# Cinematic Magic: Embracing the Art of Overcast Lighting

Yo, what's going on, y'all? Magnif. I'm here to break down some frames. This is the thing that I do to make a little bit of change for those out there looking to get into this frame of type of work that you're trying to get into. Anyways, about to break down some scenes and basically talk about it from my point of view. Why do I do this? When entering filmmaking, I didn't have this perspective. And I feel like when you kind of look at things these type of way, you're able to basically unlock different avenues of your minds and of your creativity. And I want the new guys, the new heads, the new girls and boys or whatever to be able to just do this thing a lot more simply, get into it a lot easier.
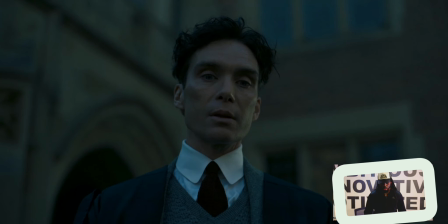40s
So all right, let's go. These are the frames that I'm going to talk about.
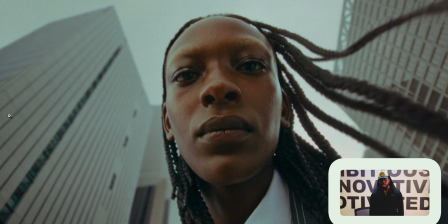46s
Let's talk about this one first. All right, we have a dark-skinned subject, girl looking straight down to the camera. This is a very, very wide lens because of the ordination of her head. You see how it's kind of like curving? It's not as flat. It's kind of like warped. It's like small.
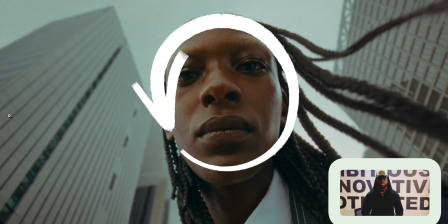62s
It's narrow. That's how you know it's like if it's a wide lens or not. Anyway, so right now, instantly what I see is we are in a yes, so we have a cloudy day.
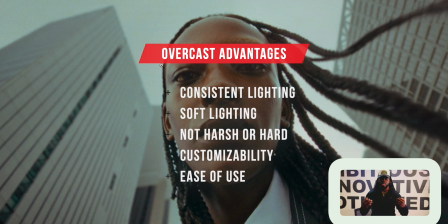73s
This is an overcast. What does overcast mean? That's when the cloud is blocking the sun. We don't see immediate harsh sunlight coming from the sky.
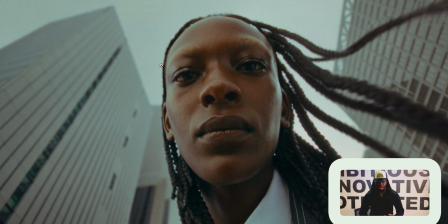80s
So in these scenarios, you can actually put your camera up to the sky without any of your colors getting blown out. Now, the beautiful thing about overcast, it just gives you a full soft light all across the board.
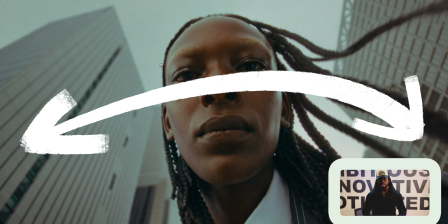94s
Everything gets an even type of feel of light everywhere, on her skin, on the buildings, on everything. And the luminance in the frame are not that harsh.
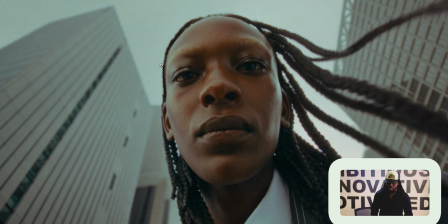107s
Now, granted, they're still doing a little bit of magic here. So her face is looking straight down to the camera. Now, there's not a huge eye light, but you can kind of look at her. So this is our right, the right side of her eyeballs. You can see a little bit of thing glittering.
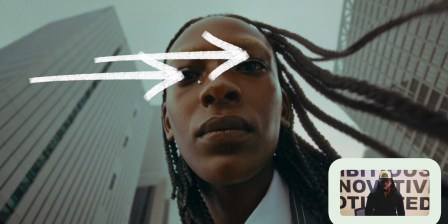124s
That might just be the lens. That's what I'm guessing it is, the lens. But you can kind of see the different contrasts that are basically moving around her face.
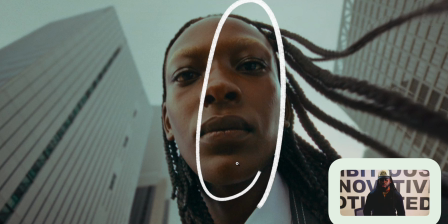134s
You see how this right section right here is a lot darker and this left section is a lot lighter.
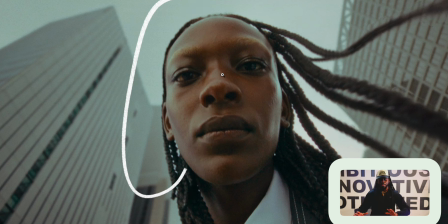139s
So that goes to show you they're putting some type of negative feel there to just turn down the intensity on that side of her face so you can create contrast. If they weren't able to do that, everything would have just been the same intensity all across her face, which is not the beauty of cinematic.
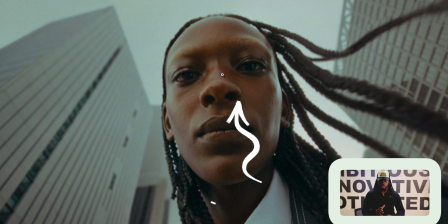158s
We're trying to create dark to light, dark to light. And the best way to do that is taking away light from one part of the place and letting it feel free at another side of the place.
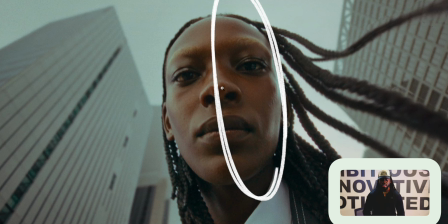168s
So now you see this little dark section in the middle, kind of right side of her face. But as we go to the edges, we have this soft light all the way to her left.
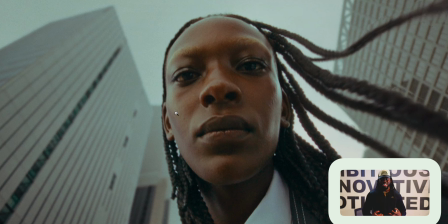178s
That's basically the ambient light. That's basically the ambient light is basically the light in the environment. But the light all the way to the side, you can tell it's a lot harsher. They're probably shooting something back at her face just to create a little bit of highlight to just pop out the skin.
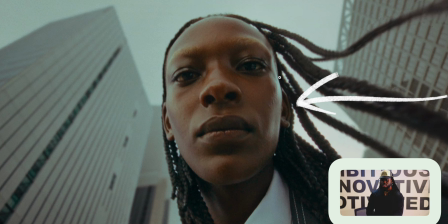193s
You see how that little glitter, that little glam on the side, on the right side of her face is giving you a little bit of pop.
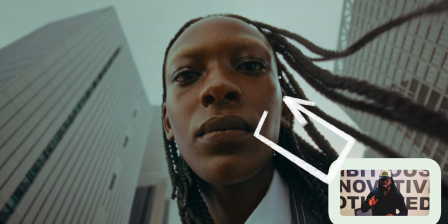200s
Again, they're probably reflecting a hard light straight to her face just to create a different atmosphere, just create a field of light on her face. You see the different temperature of light on this, on the far left. There's a different temperature of light in the middle, and there's a different temperature of light on the far right.
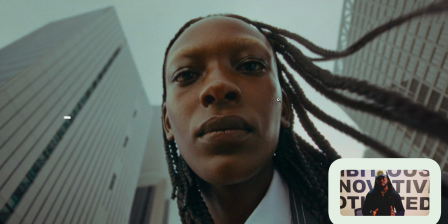216s
So again, create that type of experience on every frame that you're trying to create in your career. And then there's times that you don't want to do it. But again, you always had to have that trick bag. You always look for that if you're a DP, if you're a cinematographer. Look for how you can create adjustments of light on your subjects and in your environment.
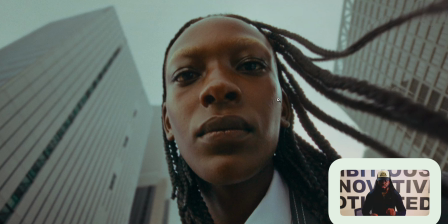235s
Now, it's great that we have this overcast because overcast, you're never fighting the sun.
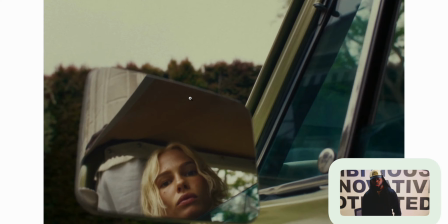240s
As we proceed to give you what you need. So this one, again, we have another beautiful overcast day.
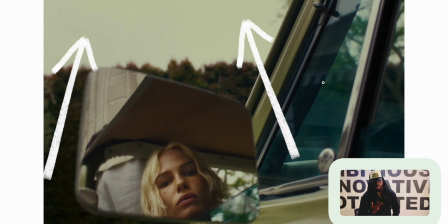247s
So this is why the camera is pointing towards the sky, because it's a safe place.
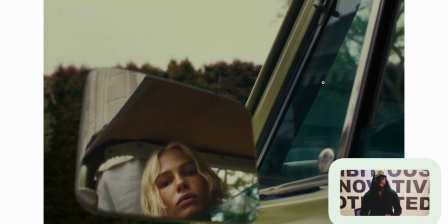253s
We can get as creative as we want. We can actually bring in lights on the outside to create different structures of light in our environment.
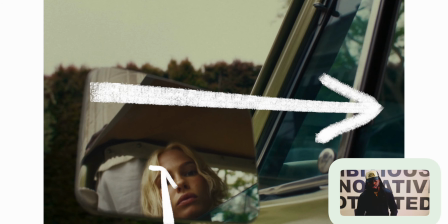260s
So I love how they're shooting into the mirror and the mirror is watching her. So this is basically the framework.
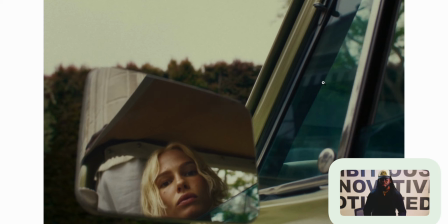267s
Just as interesting perspectives to bring about different elements from the subjects to the viewer.
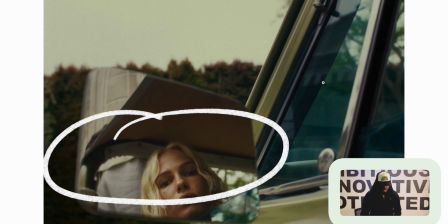275s
So we have the glass, which is one element. Then we have the reflection, which is another element, which we have her face, which is another element. And I love how they put this car kind of in the foreground, background.
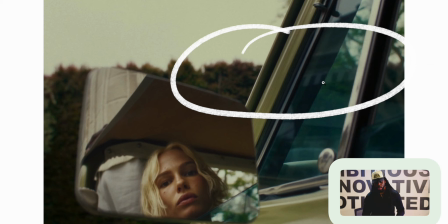285s
So the side of the car, that's the door, is more towards the camera, and towards the front of the car is more towards the background.
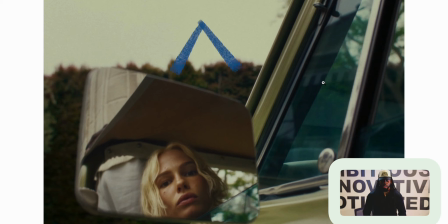293s
I love the greenery right behind the rear view mirror, just to create a little bit of of just texture, and we see how we can see even the trees behind the windshield in this window.
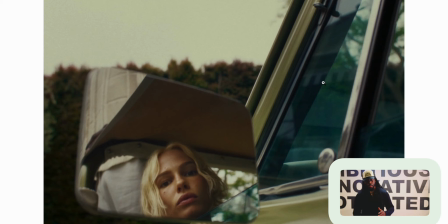306s
All these things are done on purpose. This is magical. Now we have soft light coming on her skin all across.
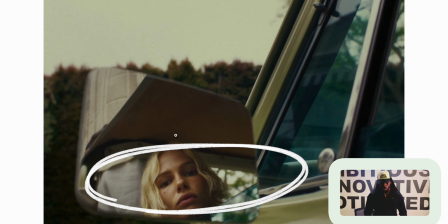314s
Nothing's overblown, nothing's overly bright, but we can tell on the right side of her face it's a lot darker than the left side of her face.
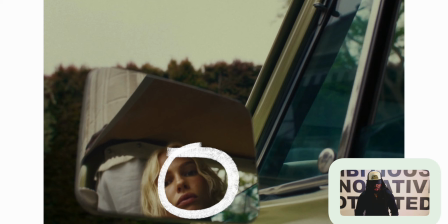322s
So they're probably reflecting some light right back into her. So when you're looking at it, you can see the separation.
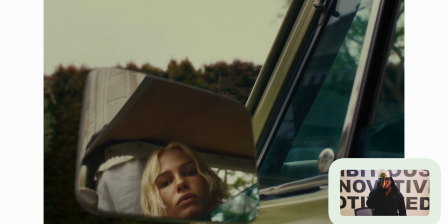328s
I always call it two-facing. Figure out how you can split the face straight down and create dark to light, dark to light.
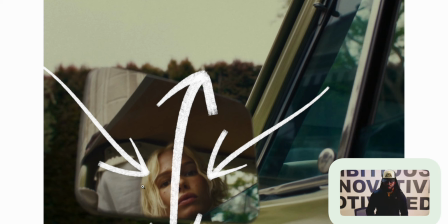336s
So we have dark to light to dark to dark to light.
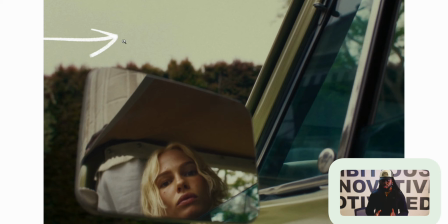341s
So all these things are elements that you must look for when you're creating your cinematic frames. This is great. This is beautiful. This is wonderful. Things that you may not consider. See this little fabric right behind her head? That's purposeful. Again, that's just breaking it up.
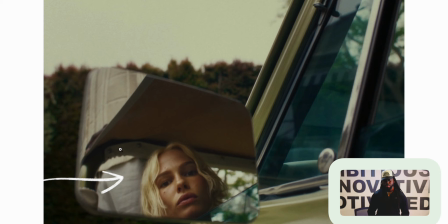359s
It's creating a different type of texture. You see these little holes, stop, like, I don't know, what do we call these? Like buttons, like push button things for clothing. I don't even know what they're called. And I love how the background is peeking through the back windshield right across her head,
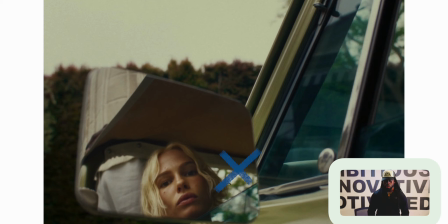378s
because that little bit of light back there separates her from the background, which creates a different element that makes her stick out on the frame.
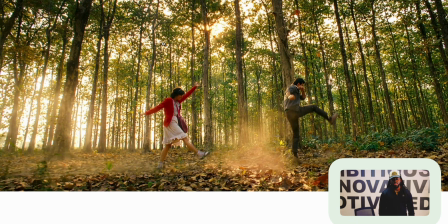386s
As we proceed, beautiful stuff. Again, so this is another overcast day, but this overcast day is kind of like on, what do we call this? The golden hour. So this is probably later in the day, like around 6 o'clock when the sun's coming down, because when the sun is giving you that goldness, that richness is really, really good.
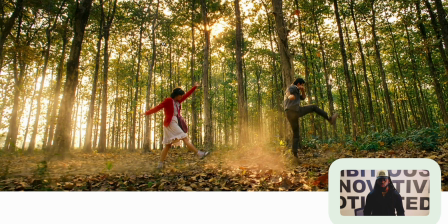403s
Now, granted, if the trees weren't there, this is probably unsafe. So just because the trees are in front of the sun, it's just basically breaking it up all across the board,
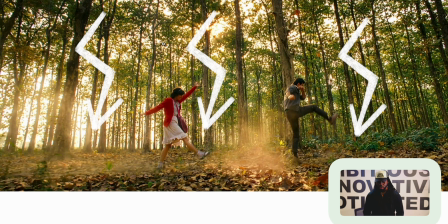414s
which gives you this level-headed type of light atmosphere. Because if the trees were gone, we'd just see sun and everything would be blown out.
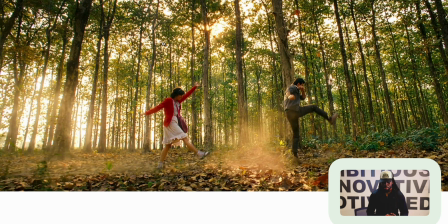422s
So since the trees are basically acting as our repellent to break up the intensity, we have this even kill type of light.
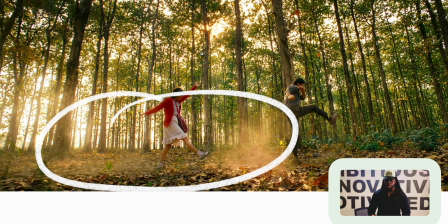430s
I love the fog that they're putting down here to just bring up the dust, which brings about a different atmosphere. Now you can see on the left side of this frame how you see all this dust coming up and is giving a little bit of fogginess as they kick up.
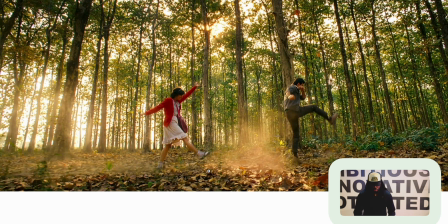444s
This is quite even, so it's a lot easier to create contrast with your shot on a wide shot, because ultimately if you're backlighting everything, you're ultimately safe. So these people are probably
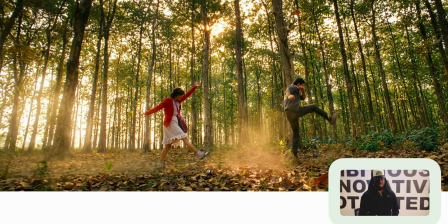459s
semi-silhouetted, maybe like 30%, but it's not silhouetted in darkness, but you can ultimately see the most intense light is coming on the other side of them. That's why you can see this luminance like on the edge of their hair and their skin and their shirts and their bodies.
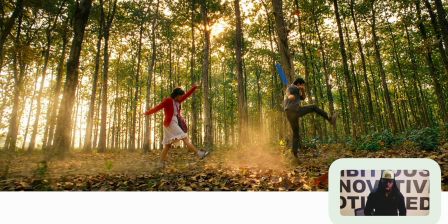475s
So, and they're wearing, this girl's wearing very, very rich colors, really bright colors that really puts her across with this green. Color palette was done. They knew where they were going to be and they knew what they were going to do. And I like him, he has a more neutral tone stuff, but again, it doesn't match the trees,
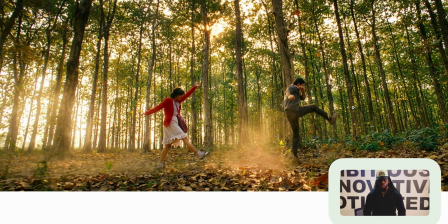492s
causes it to basically stand out away from the background.